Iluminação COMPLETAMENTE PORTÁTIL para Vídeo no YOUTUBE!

Quando a gente fala sobre iluminação, uma das maiores dificuldades que as pessoas têm é ter portabilidade e você não ocupar tanto espaço assim,
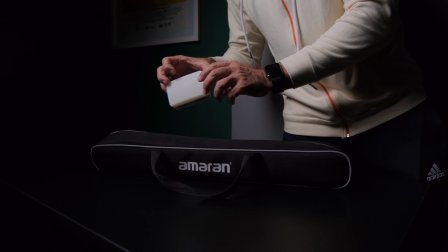principalmente quando a gente está falando de criação para o YouTube. Eu, enquanto um criador de conteúdo, eu estou sempre criando em lugares diferentes.
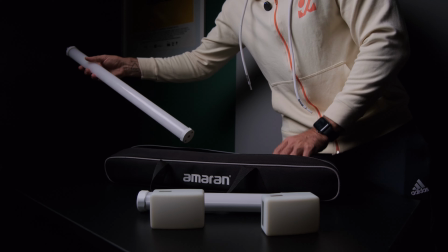Por mais que eu tenha meu estúdio, eu também crio em hotéis, às vezes em algum espaço no evento, às vezes numa produtora de um colega, e para você remontar o seu setup de luz para o YouTube, às vezes fica pesado. Portanto, hoje eu quero conversar com você sobre um setup super compacto da Amara e Apture que você pode utilizar para fazer iluminação nos seus vídeos de YouTube e sim, você já está vendo aqui o resultado dessa iluminação. Eu estou com quatro luzes, todas funcionando na bateria e vão caber dentro de uma pequena bolsinha. E aí, tudo bem? Aqui é Maurício, seja bem-vindo a mais um vídeo aqui no canal. Hoje é dia, então, de falar sobre iluminação e a gente fazer alguns pequenos exemplos aqui de como você pode iluminar para o seu vídeo de YouTube e, claro, para qualquer tipo de outro vídeo utilizando luzes portáteis. Aqui, nós estamos usando quatro luzes, como eu falei lá no início, que são o PT2C,
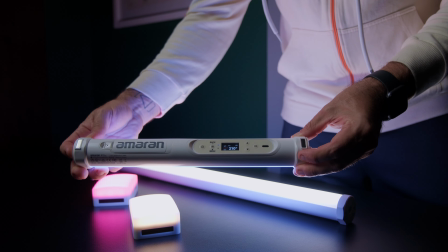que é um bastão da Amara, o PT1C, que você está vendo ali azulzinho, ali atrás. Temos também dois MCs que são da Aperture, que são aquelas pequenas luzes e que são excelentes para que você tenha dentro da mochila Eu nunca saio de casa sem elas, literalmente Então vamos quebrar um pouco aqui esse primeiro setup para você ver como é que isso aqui está funcionando Eu vou desligar tudo
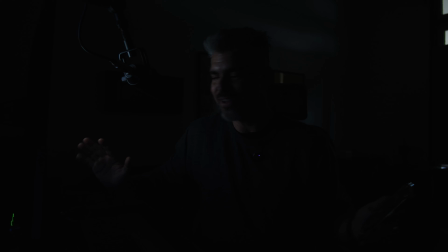e aqui você tem nada, ou seja, você está só com a luz da minha tela do computador iluminando um pouquinho Claro que eu nunca faria um vídeo dessa maneira Então eu vou ligar primeiro o meu ataque,
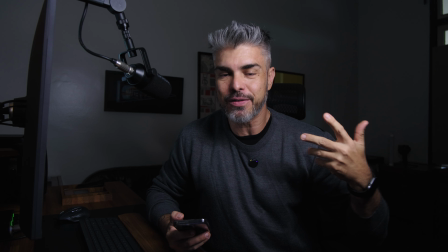que é o PT2C. Ele agora está posicionado não exatamente em pé. Eu gosto de usar ele com uma ball head para que eu aumente um pouco essa área dele em relação ao meu rosto. Se eu usar ele em pé, lateral, ele vai pegar, por mais que ele seja difuso, ele acaba pegando uma faixa menor no meu rosto.
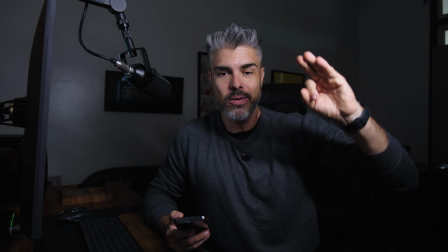Então eu gosto de usar o ataque na diagonal. Então é assim que ele está posicionado, dessa maneira.
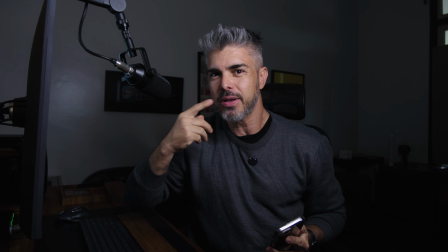Aí, o que eu estou fazendo? Você percebe que, como ele tá aqui mais pra esse lado, ele é pequeno,
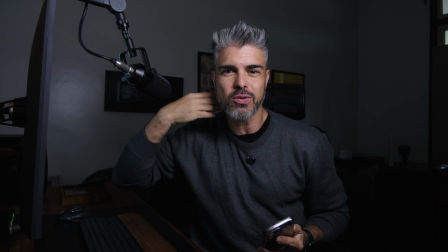eu sinto falta de um pouco de preenchimento pra tirar um pouco dessa sombra aqui que eu tô tendo uma projeção aqui do lado do rosto.
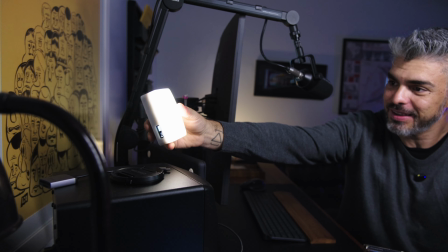Pra isso, eu usei, então, esse MC, que sim, esse aqui eu consigo pegar na mão,
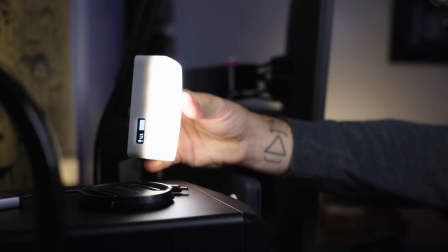tá em cima da minha caixa de som, e esse MC, ele tá aqui, só um bafinho dele, digamos assim,
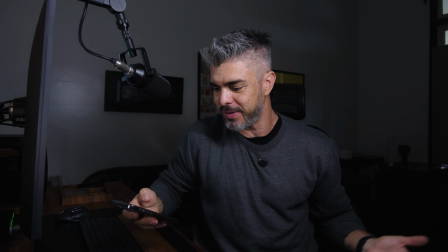que tá aqui em 20%. Lembrando que o PT2C, nesse momento, ele tá aqui em 56%. Então eu ainda tenho quase aí o dobro de potência pra chegar se eu precisasse. Então eu estou atacando com o PT2C, fazendo esse preenchimento com o MC,
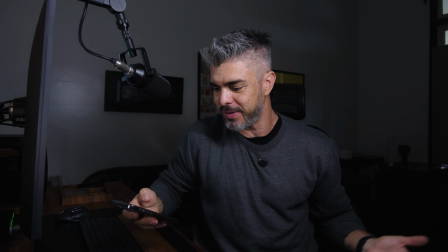e aí lá atrás, pra dar um estilo diferente, pra brincar um pouco também com o meu cenário, eu estou usando o PT1C,
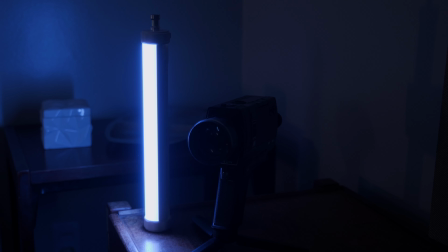que é essa luz que você tá vendo, que tá azul. O legal é que eu tô usando ela como uma luz prática, né?
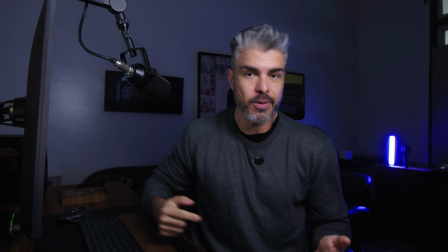Então ela tá no cenário, ela ajuda a dar um tom diferente, e me ajuda, inclusive, a dar essa profundidade do meu cenário, até porque ela está apontada para mim, então ela também funciona como um pequeno recorte aqui em relação a mim e o fundo.
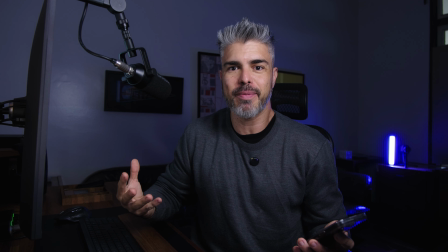E por fim, para fazer um contraste, para deixar o volume mais interessante, até para matar um pouquinho da sombra que está chegando ali atrás,
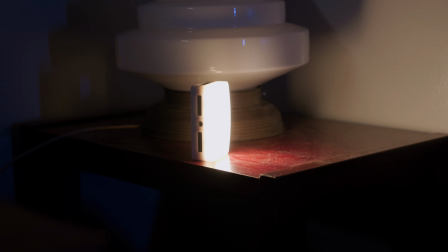eu coloquei do outro lado do cenário um outro MC, que é exatamente igual a esse aqui, só que esse MC está virado para a parede.
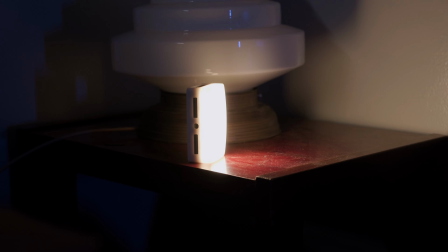Então eu vou ligar ele aqui e ele está fazendo aquela luzinha que funciona
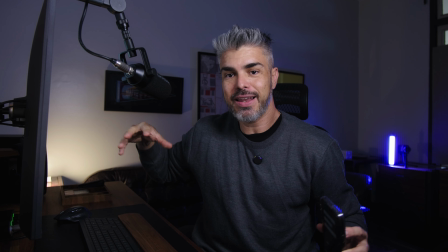porque é como se fosse uma luz que ela é intencional de um abajur.
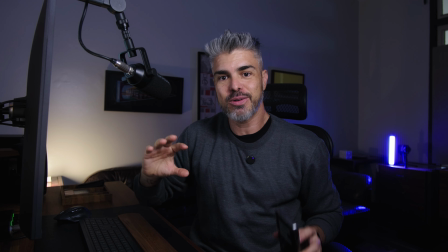Eu tenho um abajur inclusive naquele campo da sala, mas nesse caso eu resolvi colocar ali um MC para que a gente tivesse essa ideia.
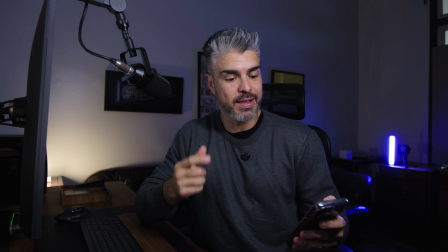Então as minhas luzes aqui, só para você ter essa ideia,
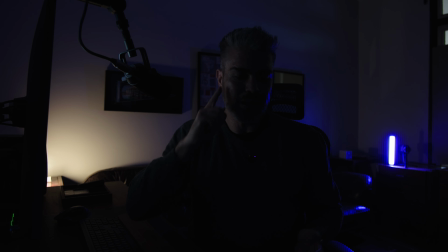se eu desligar o meu ataque e o meu preenchimento, você vai ter essas duas luzes de cenário, e aí eu vou ligar agora o preenchimento,
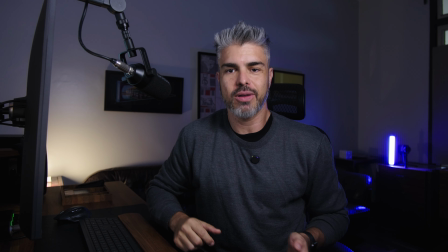que você vê que é só um bafinho, e temos aqui o nosso ataque fazendo essa luz principal. Então, um setup muito compacto, todo da Amara e Aperture, que facilita muito a minha vida, principalmente pelo fato de que eu tô operando tudo aqui no meu celular pelo side dos links. E tem um detalhe bem legal que eu quero falar pra você, que a Amara, que é muito focada na criação de conteúdo, ou seja,
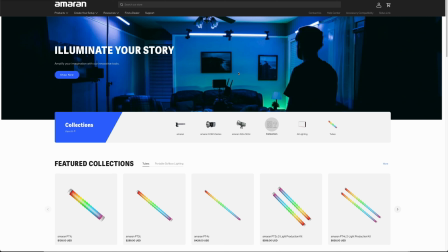são luzes para criadores de conteúdo muito versáteis, a Amara criou um novo website e eu estou aqui para compartilhar com você esse novo website da Amara para que você conheça toda a linha de produtos. Como você sabe, a Amara é uma marca vinculada à Apture e agora eles estão cada vez mais ganhando
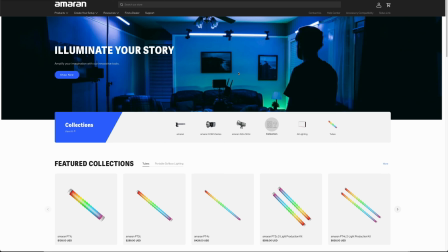autonomia para que possam focar no universo dos criadores de conteúdo.
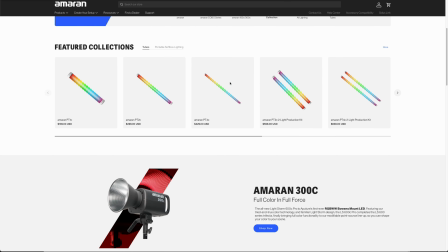E por isso, lançaram um novo site, que é esse aqui que eu estou te mostrando em primeira mão,
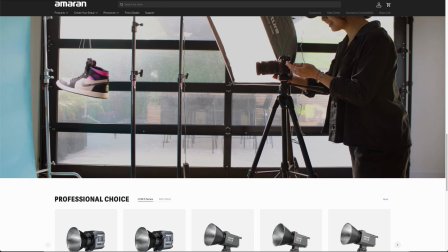onde você vai encontrar todas as possibilidades de equipamentos,
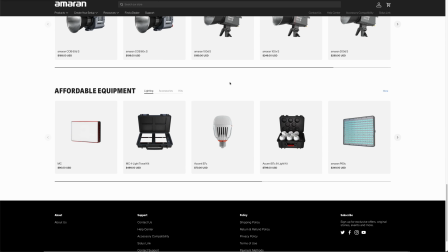as famílias de equipamentos e também algumas combinações possíveis de acordo com o seu tipo de trabalho.
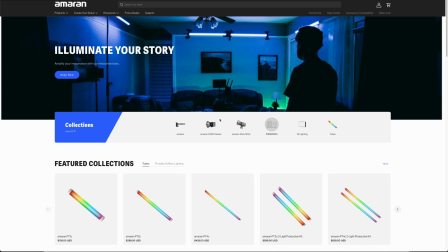Se você cria conteúdos para o YouTube, podcasts, se você cria para Reels, TikTok, esses setups aqui vão te atender.
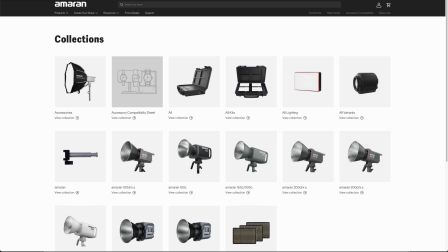Então você tem aqui as coleções, por exemplo, que você pode entrar e ver todas as possibilidades de coleção que você encontra,
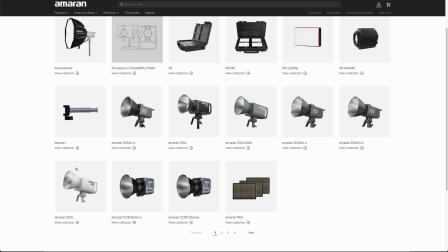que vão misturar principalmente as luzes da Amara, mas também algumas que são da Apture,
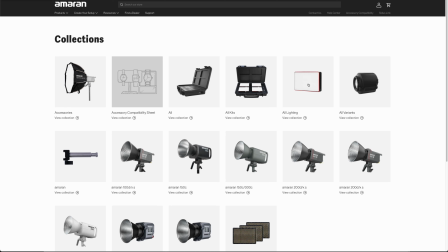como os MCs que a gente está falando aqui, que são Apture e Amara.
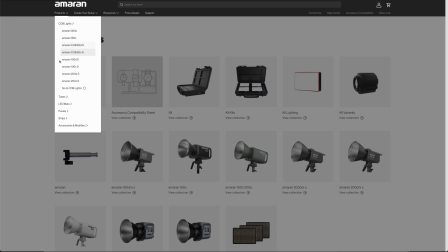Você tem aqui também os produtos segmentados, toda a linha, que vem lá do 300C, que é o mais forte deles,
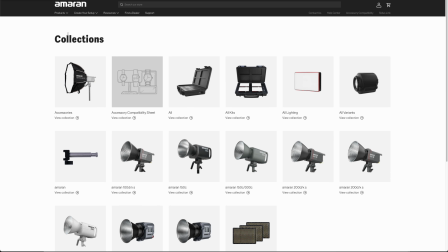passando até os LEDs menores, os LEDs tubulares que a gente está usando.
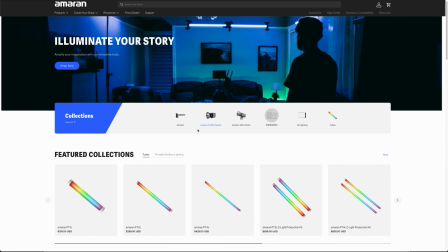Então esse site aqui vai começar a englobar essas novas possibilidades e a partir daqui você pode conhecer todos os produtos,
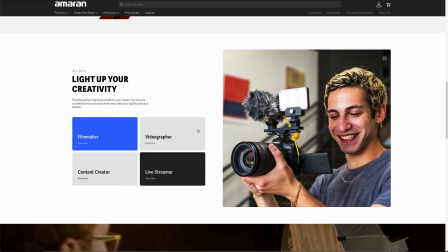buscar mais informações e também encontrar distribuidores no Brasil, que é o nosso caso aqui.
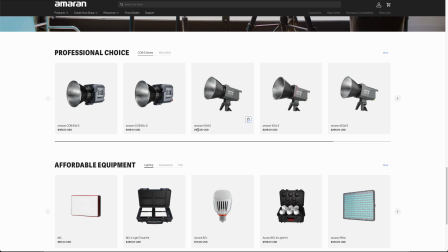Então fica aqui essa recomendação para você do novo website da Amara. Nessa segunda configuração temos então um cenário diferente, eu estou agora na outra sala do meu estúdio e aqui temos alguns elementos legais que também são muito comuns em vídeo de YouTube, né? que são alguns elementos cenográficos, a gente tem a famosa placa do YouTube aqui do lado, temos prateleiras, alguns elementos de equipamento que sempre fazem parte aqui do meu canal, e eu também montei o meu setup de iluminação utilizando as nossas luzes portáteis da Amara e os nossos dois MCs da AppTure. O único detalhe, só pra você não falar que eu tô roubando, é que eu tenho uma lumináriazinha aqui que tá iluminando a placa do YouTube, que na verdade é uma luz caseira, tá? Não tem nada de mais, é uma luminária dessas de leitura, basicamente. Mas o restante, todo mundo, tá aqui no meu controle do side dos link, como você pode ver nesse momento.
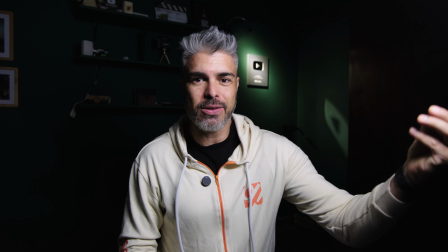Então, decompondo aqui, vamos ao nosso ataque, temos o PT2C, ele tá na mesma ideia de ser mais angulado aqui.
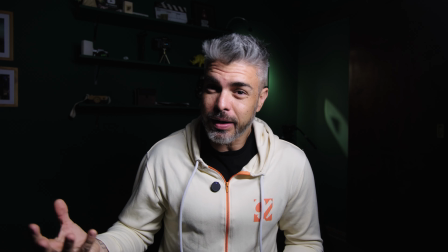Como eu tô numa sala mais escura agora, né, até pelas cores do fundo,
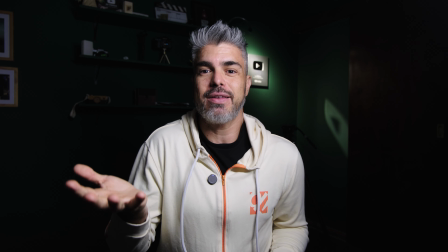Eu acabei tendo que trazer um pouquinho mais de ISO na minha câmera, mas a potência está em 56%.
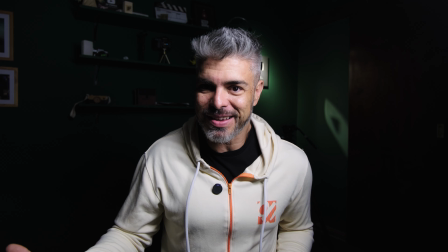Outro detalhe que é bem legal você saber e que faz também diferença na iluminação é que agora que eu vim para uma sala escura, o que eu fiz?
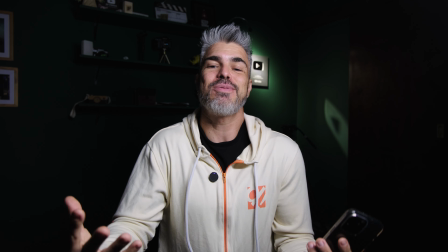Botei um casaco claro, porque isso aí vai fazer com que eu também me destaque em relação ao fundo.
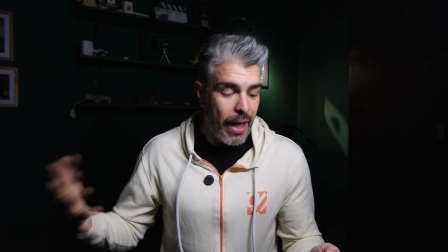Fica uma dica aí de figurino para você também para os seus vídeos. Beleza! Aí, a gente colocou aqui na direita, tá?
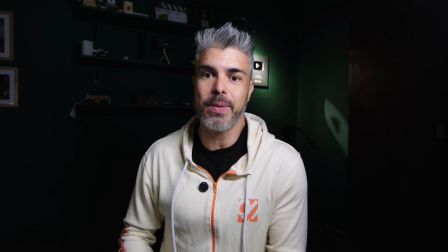Então, sempre ali ao contrário, eu vou ter um preenchimento, que é o nosso MC.
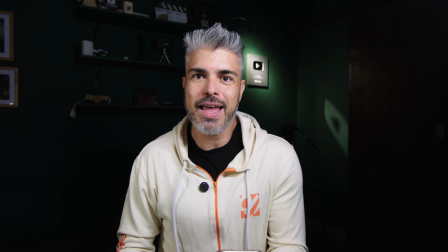Também só um pouquinho. A ideia aqui, ó, eu vou botar ele bem forte.
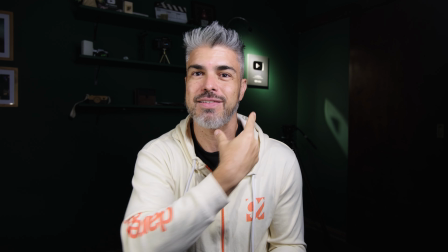A minha ideia não é fazer um segundo ataque, deixar o meu rosto uniformemente iluminado.
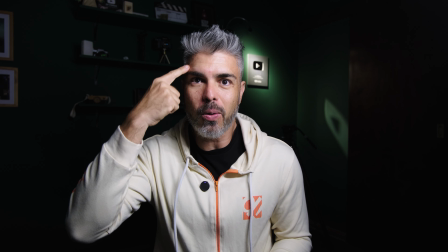A minha ideia é só tirar um pouco desse dark que eu tenho aqui, tá bom?
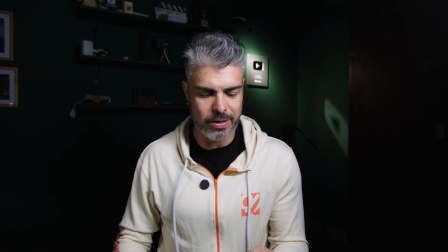Porque eu não quero ter duas sombras, dois ataques. Então eu tô colocando ele aqui em basicamente 20%, tá bom?